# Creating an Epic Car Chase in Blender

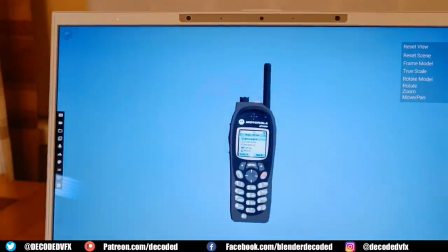753s
Since I've got this Concept D7 Spatial Labs Edition laptop,
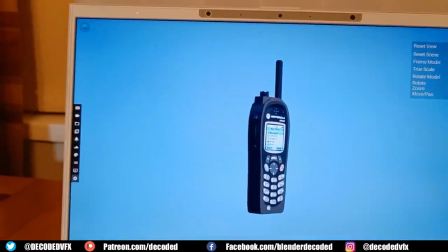758s
I decided to use its inbuilt model viewer instead to check the quality of all the models.
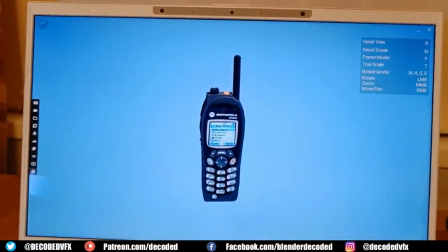763s
I really like this tool because it's very stable even with high resolution meshes
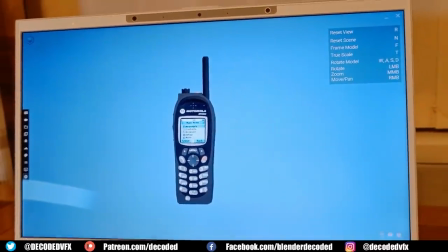767s
and it made it really easy for me to sort through all the scans and meshes that I downloaded for this project.
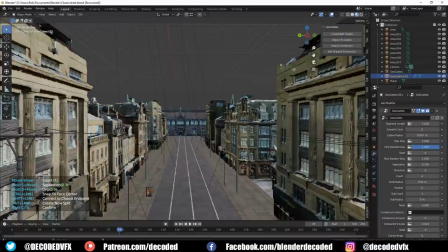774s
So even though that city sequence was cut, there's still one or two useful tips that I found during its creation that I think are worth mentioning. First, I found out about this really cool little add-on called GeoCables that adds geometry node cables to your shots.
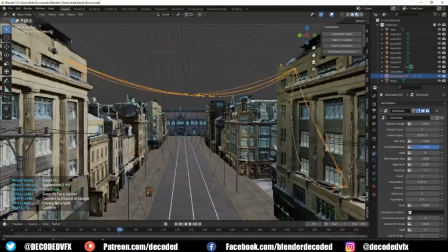789s
Hanging cables are a really great way to add a little bit of life and visual interest into a scene, and this add-on makes it really easy to do. You just click on points where you want the cables to join up, and then you get a bunch of parameters that you can alter how they look, like how many cables there are and how much they sag.
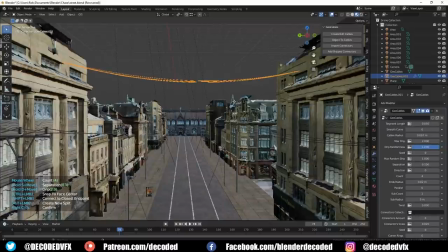807s
Secondly, the other thing I found is that when you're making racing shots, it's really the best idea to stick to a low focal length.
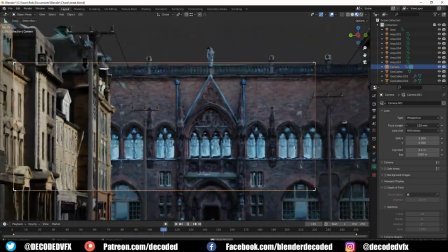814s
This animated camera is travelling at a constant speed,
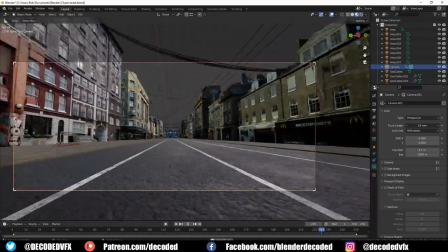817s
but you can see that it appears to be travelling much faster when the camera focal length is small, and when you put it up high,
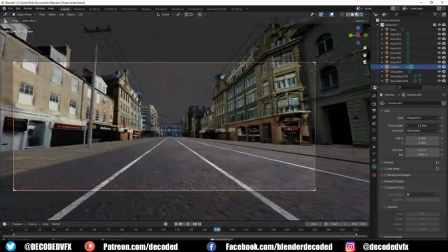823s
the camera looks like it's going slow as hell. Now, some of the shots in this forest sequence especially looked either way too slow or way too fast.
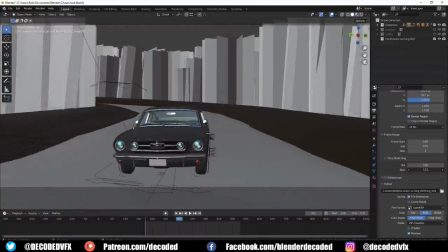832s
It would have been a real pain to change the speed of all the keyframes since all the car physics and everything was already baked into the animation.
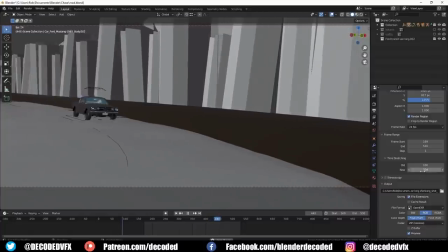840s
Luckily, Blender has a feature that you can use to remap time. If you open up this section called time stretching, you can just alter the new number.
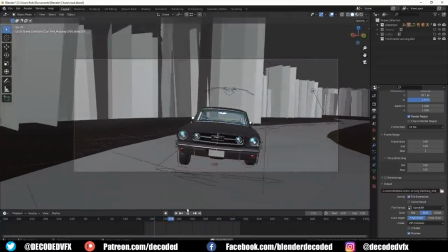849s
It's based on a factor of 100 for the old animation. So for instance, if you put 200 in as the new number,
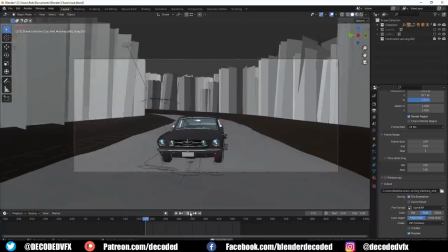856s
the animation will play at half speed, and if you put 50 in as the new number, it'll play twice as fast.
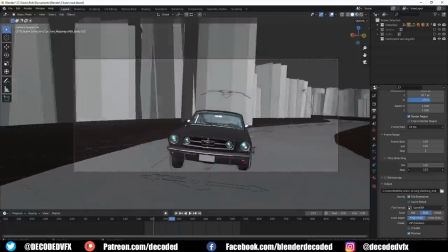862s
So now we're into the final stretch and probably my favourite part of the whole animation, the tunnel sequence.
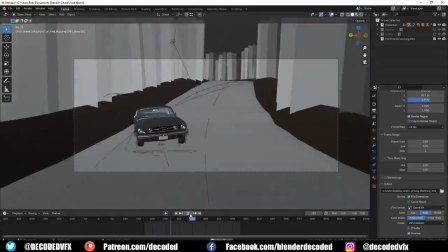868s
You might not have noticed it, but when the first car comes in and does that 3-point turn, it actually disturbs some leaves on the ground. These were really easy to do, I just created a plane with a leaf texture and it gave that a cloth simulation.
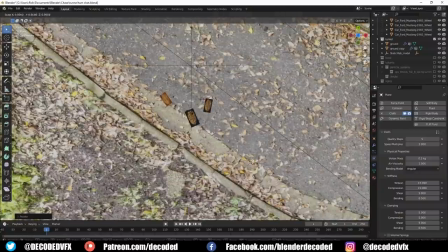880s
The ground was given a collision property and then the leaf was duplicated a bunch of times.
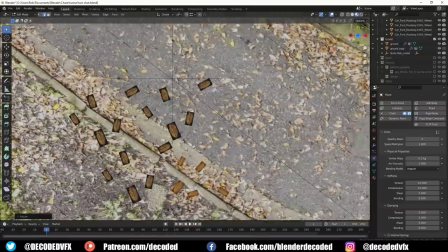885s
I set the friction and the damping really high on the ground collision mesh so that the leaves would just settle into place as soon as they touched the ground.
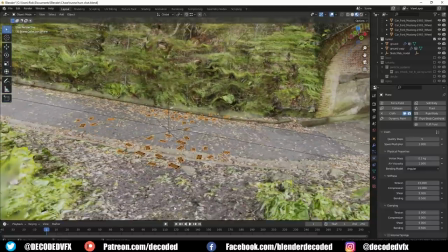894s
To make the leaves actually get kicked up by the wind, I just added a turbulence force effect near the leaves, and
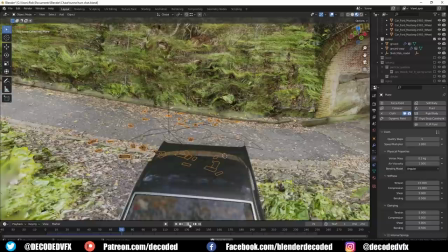899s
I keyframed the strength To so that the turbulence would only activate on the leaves whenever the car was near the leaves.
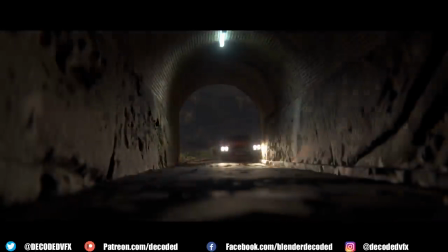908s
The missile launcher was a lot of fun, and it's definitely one of my favourite shots. I just keyframed the location of the missile so it would fly across the screen,
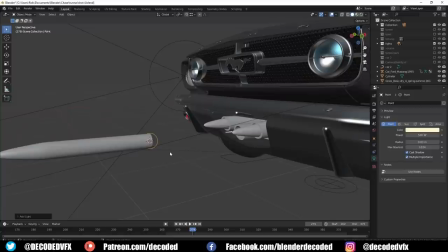916s
and I parented a point light to the base of the missile so that it would light up the car as it fired away.
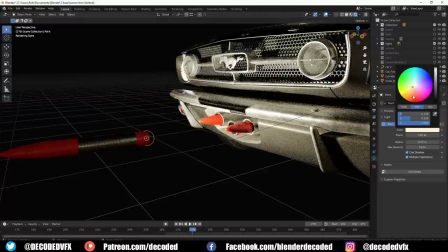922s
To make the smoke, I just added a sphere to the end of the rocket and I parented that to the mesh as well.
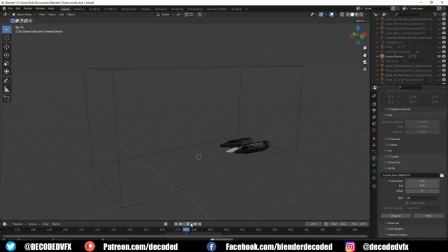928s
And then I used the quick smoke preset to simulate some smoke. If you're trying to add smoke to a really fast moving object like this, you're going to want to go into the domain settings and crank up all the numbers to deal with things like substeps and all the calculations in between frames.
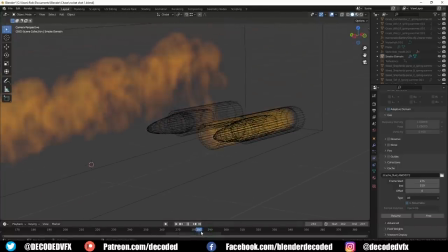945s
Otherwise, if you don't do that, you won't get this nice trail of smoke. You'll just get kind of blobs of smoke on every other frame or something, and it'll look terrible.
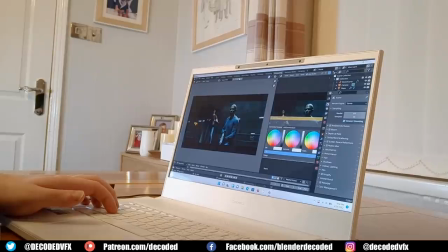955s
So the compositing and some other color correction for this sequence was done in DaVinci Resolve. This Concept D7 Spatial Labs Edition is great for color correction because it has a really beautiful screen. It's Pantone validated and it uses Adobe RGB color gamut,
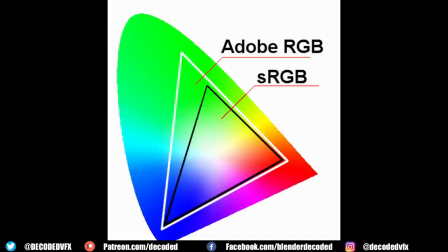972s
which basically means that it displays a much wider range of tones compared to standard sRGB.
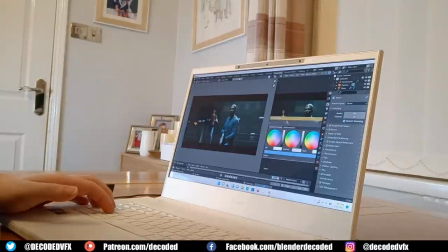978s
So color balancing all these shots was a real breeze. In the Blender compositor, I also added a little bit of lens distortion to most of the shots, and I tweaked the color values a little bit with the color balance node. Let me know what you thought of this video in the comments, and don't forget to hit subscribe if you haven't already.
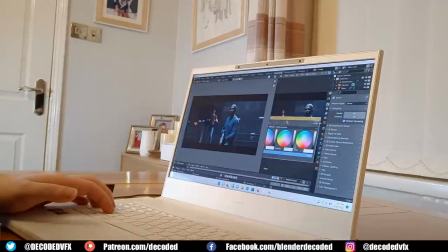996s
I want to say a special thank you to Concept D for making this video possible.